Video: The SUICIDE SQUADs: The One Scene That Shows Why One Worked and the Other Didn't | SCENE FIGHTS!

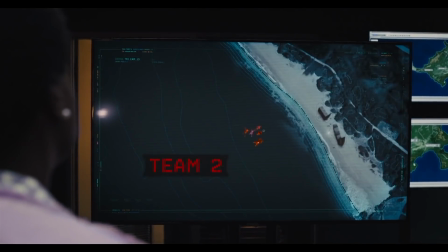[8:16]
Before we even meet Team 2, we understand that no one is safe in this movie.
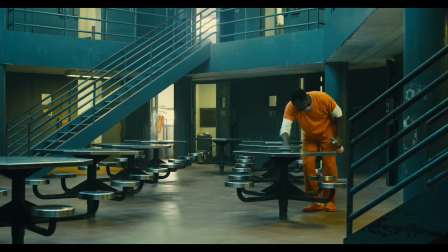[8:20]
The second round of introductions is much slower, as we get to see how much care Bloodsport puts into cleaning gum off the floor.
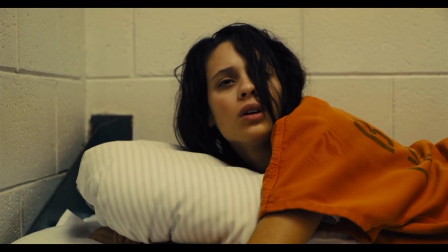[8:26]
We meet his daughter, and then through him, we meet his other teammates. Then Waller gives the team, and us, a briefing.
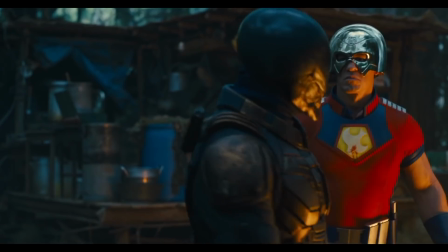[8:32]
As the movie progresses, every action scene is used to reveal character. Like the stealth entry into the camp shows us how Bloodsport and Peacemaker don't like each other.
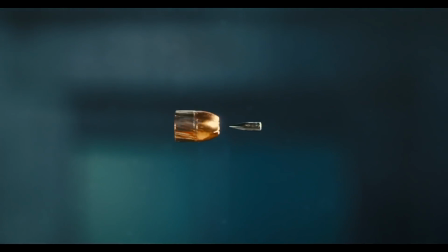[8:44]
Which pays off later in the movie.
Smaller bullets. What? They go inside your bullet holes without even touching the side.
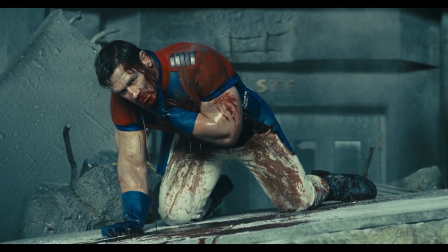[8:52] Ow! Smaller bullets.
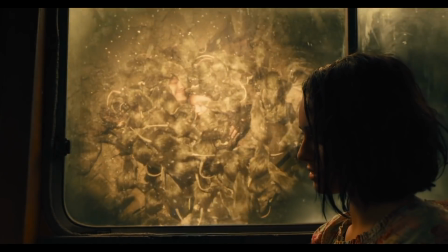[8:54]
All of this is done by showing the audience who these people are, not telling us with abrasive needle drops and text on screen.
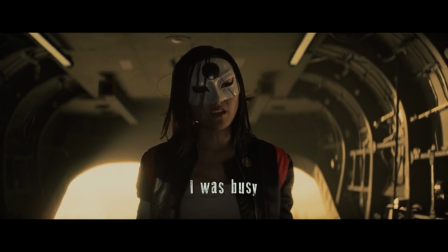[9:01] You're late. You all got them. This is Katana!
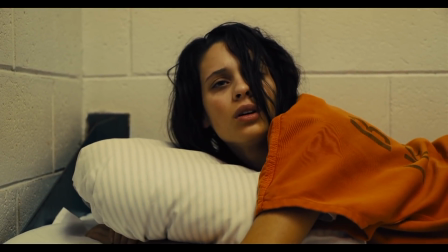[9:07] She's got my back!
The Suicide Squad does something revolutionary. It uses character to introduce characters.
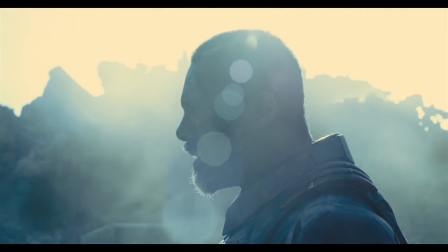[9:13]
We see Bloodsport's tenacity in the gum he can't scrape off the floor, the same character trait that won't allow him to leave a giant alien starfish to terrorize innocent people.
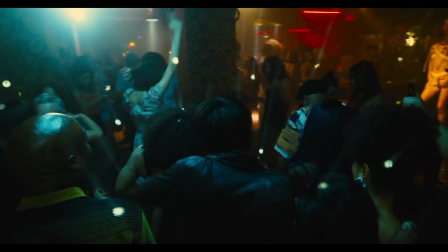[9:21]
Needle drops are never used to tell us who people are. They tell us how people feel.
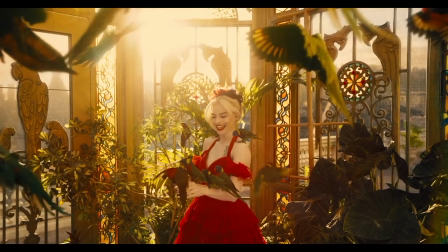[9:26]
Every single needle drop in the movie is diegetic, meaning that it's music that the characters can actually hear in the scene.
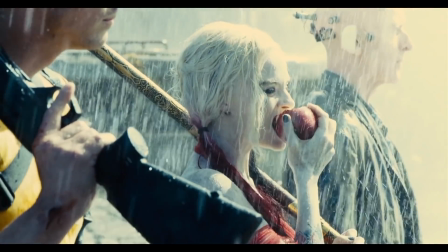[9:36]
When we listen to music, it affects our mood, and the same is true for these people in the movie.
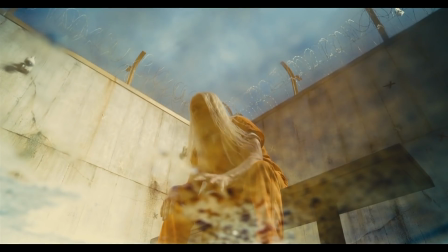[9:40]
Folsom Prison Blues is playing at the start. It's a Johnny Cash song sung from the point of view of an inmate,
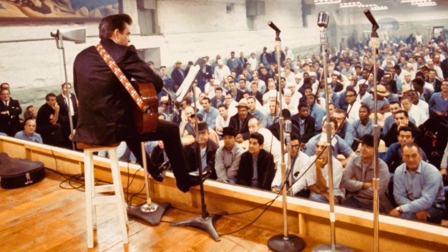[9:45]
which Cash sang at his prison concert as a way for him to give a voice to the disenfranchised, exactly what this movie is doing.
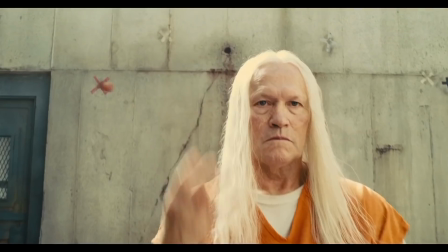[9:51]
So the opening song even sets a tone for how every character in the movie feels.
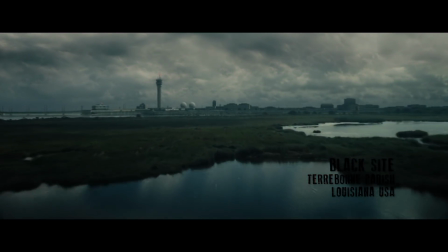[9:56]
Unlike House of the Rising Sun, which was just there because it's set in New Orleans. But let's get to that one scene.
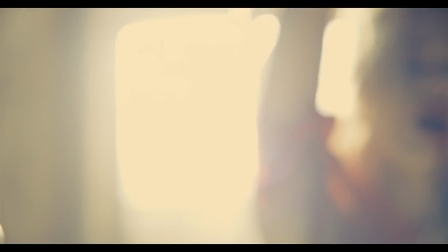[10:02]
It's another Harley fight scene when she breaks out of her cell. When the scene begins, she's singing I'm Just a Gigolo / I Got Nobody.
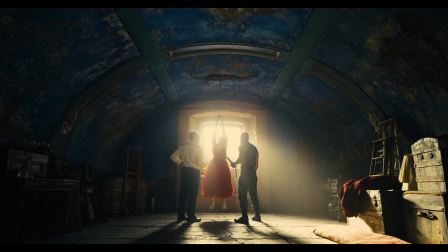[10:11]
So in a way, because she's singing, this music is diegetic. Except the song is playing in her mind.
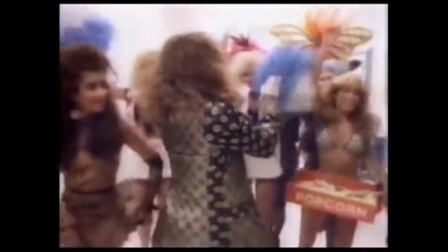[10:17]
The song is a perfect choice for many reasons, so pardon me while I nerd out about this.
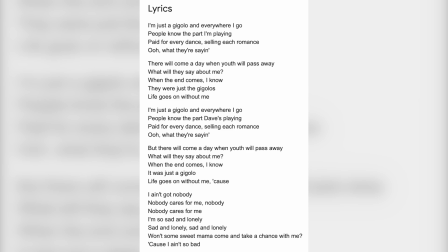[10:24]
First of all, the lyrics literally match her mood. Now, this is actually a mashup of two songs, I'm Just a Gigolo and I Got Nobody.
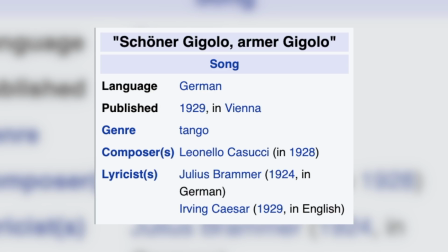[10:31]
I'm Just a Gigolo was written in German in the 1920s, and the singer is lamenting how he used to look so smart in his military uniform, and now he has to dance for money.
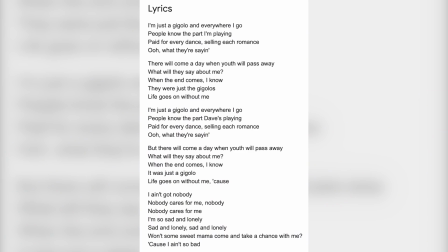[10:39] Und alle Herzen, sie flogen ihm gleich zu. Here comes the kiss.
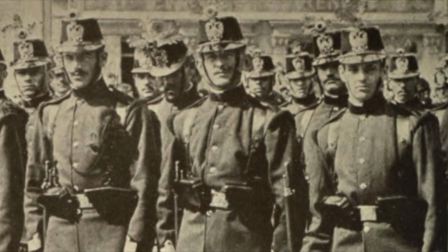[10:45]
So, in a meta way, this was an Austrian mourning the collapse of his institutions following World War I. And the person singing the song isn't allowed to feel real emotions.
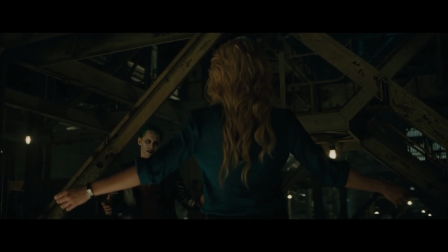[10:53]
Their love is for sale. Just as Harley's own attachment to society collapsed when she fell for the Joker.
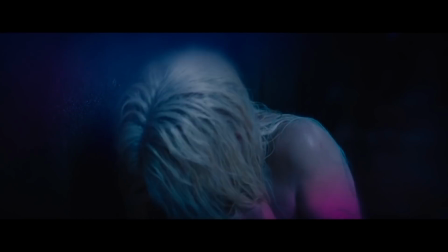[10:58]
Now she's a shill for Waller. She's not allowed to be herself or make connections to others.
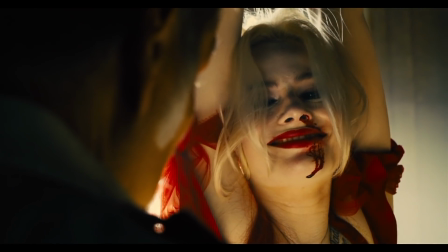[11:03]
She feels entirely alone in the world.
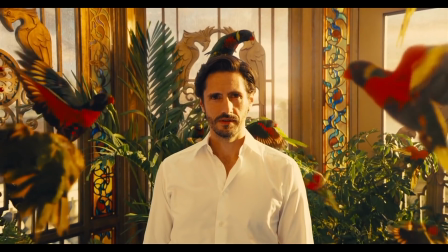[11:05]
It's also appropriate that this version is a mashup of two songs, reflecting Harley's mental state, where the real world gets twisted and mixed up in her head.
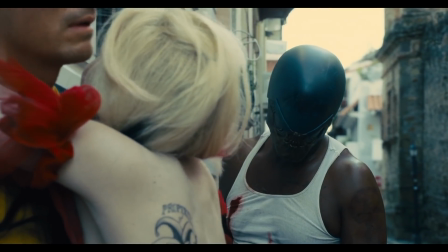[11:13] What's with the javelin? I'm waiting for God to tell me. Jesus Christ. Yeah, or him, or any of them really.
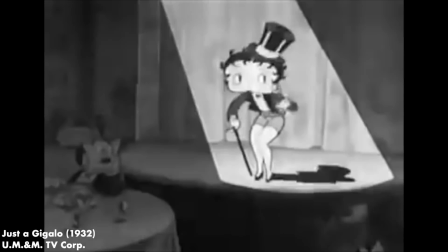[11:20]
But also, the original Just a Gigolo was made popular in English by Betty Boop.
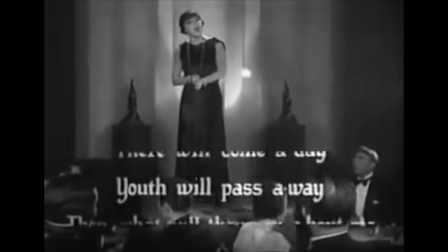[11:25] There will come a time, you will pass away.
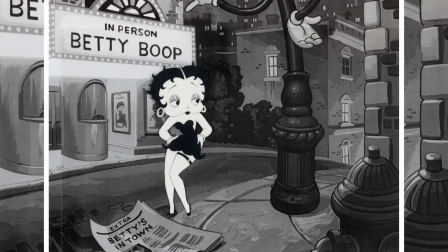[11:31]
Most people today know who she is on sight, maybe from Roger Rabbit, but Betty Boop was, in the 20s and 30s, an incredibly popular character, and even a sex symbol.
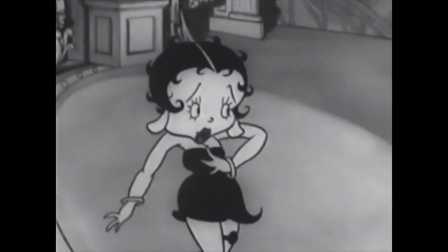[11:39]
She wore actual women's underwear, not children's clothing like Minnie Mouse.
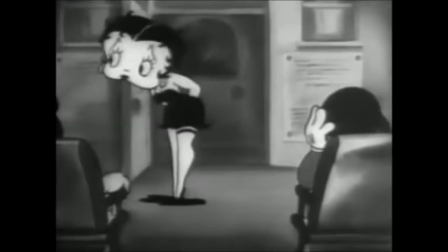[11:43]
She presented a ditzy image to the world, but actually understood the characters around her better than they understood themselves, just like Harley Quinn.
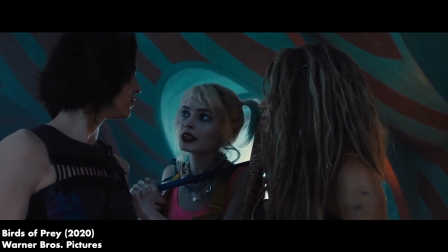[11:50] Psychologically speaking, vengeance rarely brings the catharsis we hope for.
So, back to that scene.
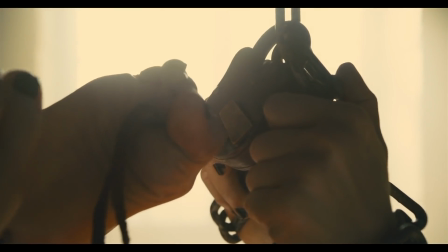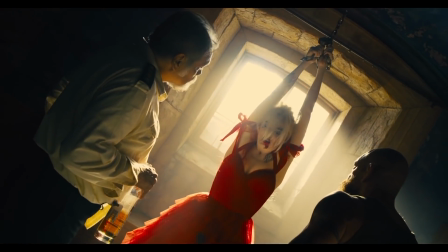[12:01]
Harley is singing the song, which immediately places us inside of her mind.
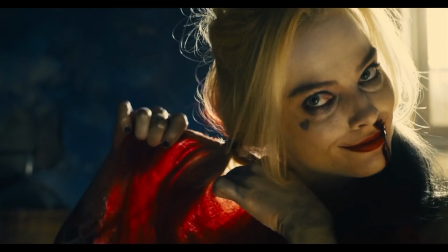[12:06]
Then the actual song takes over, and we're slowly slipping into Harley's point of view.
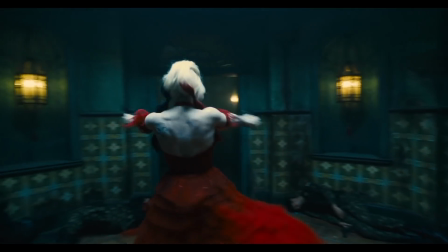[12:11]
The circular room presents this fight as a kind of ballet, with Harley spinning and perfectly hitting her marks.
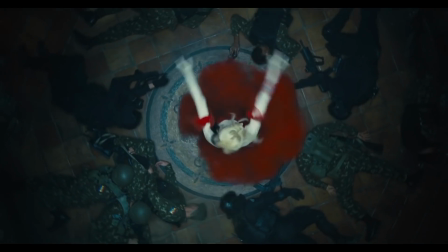[12:17]
This is expressed by the view shot from above, showing her red dress, the color of blood, spinning like poetry in motion.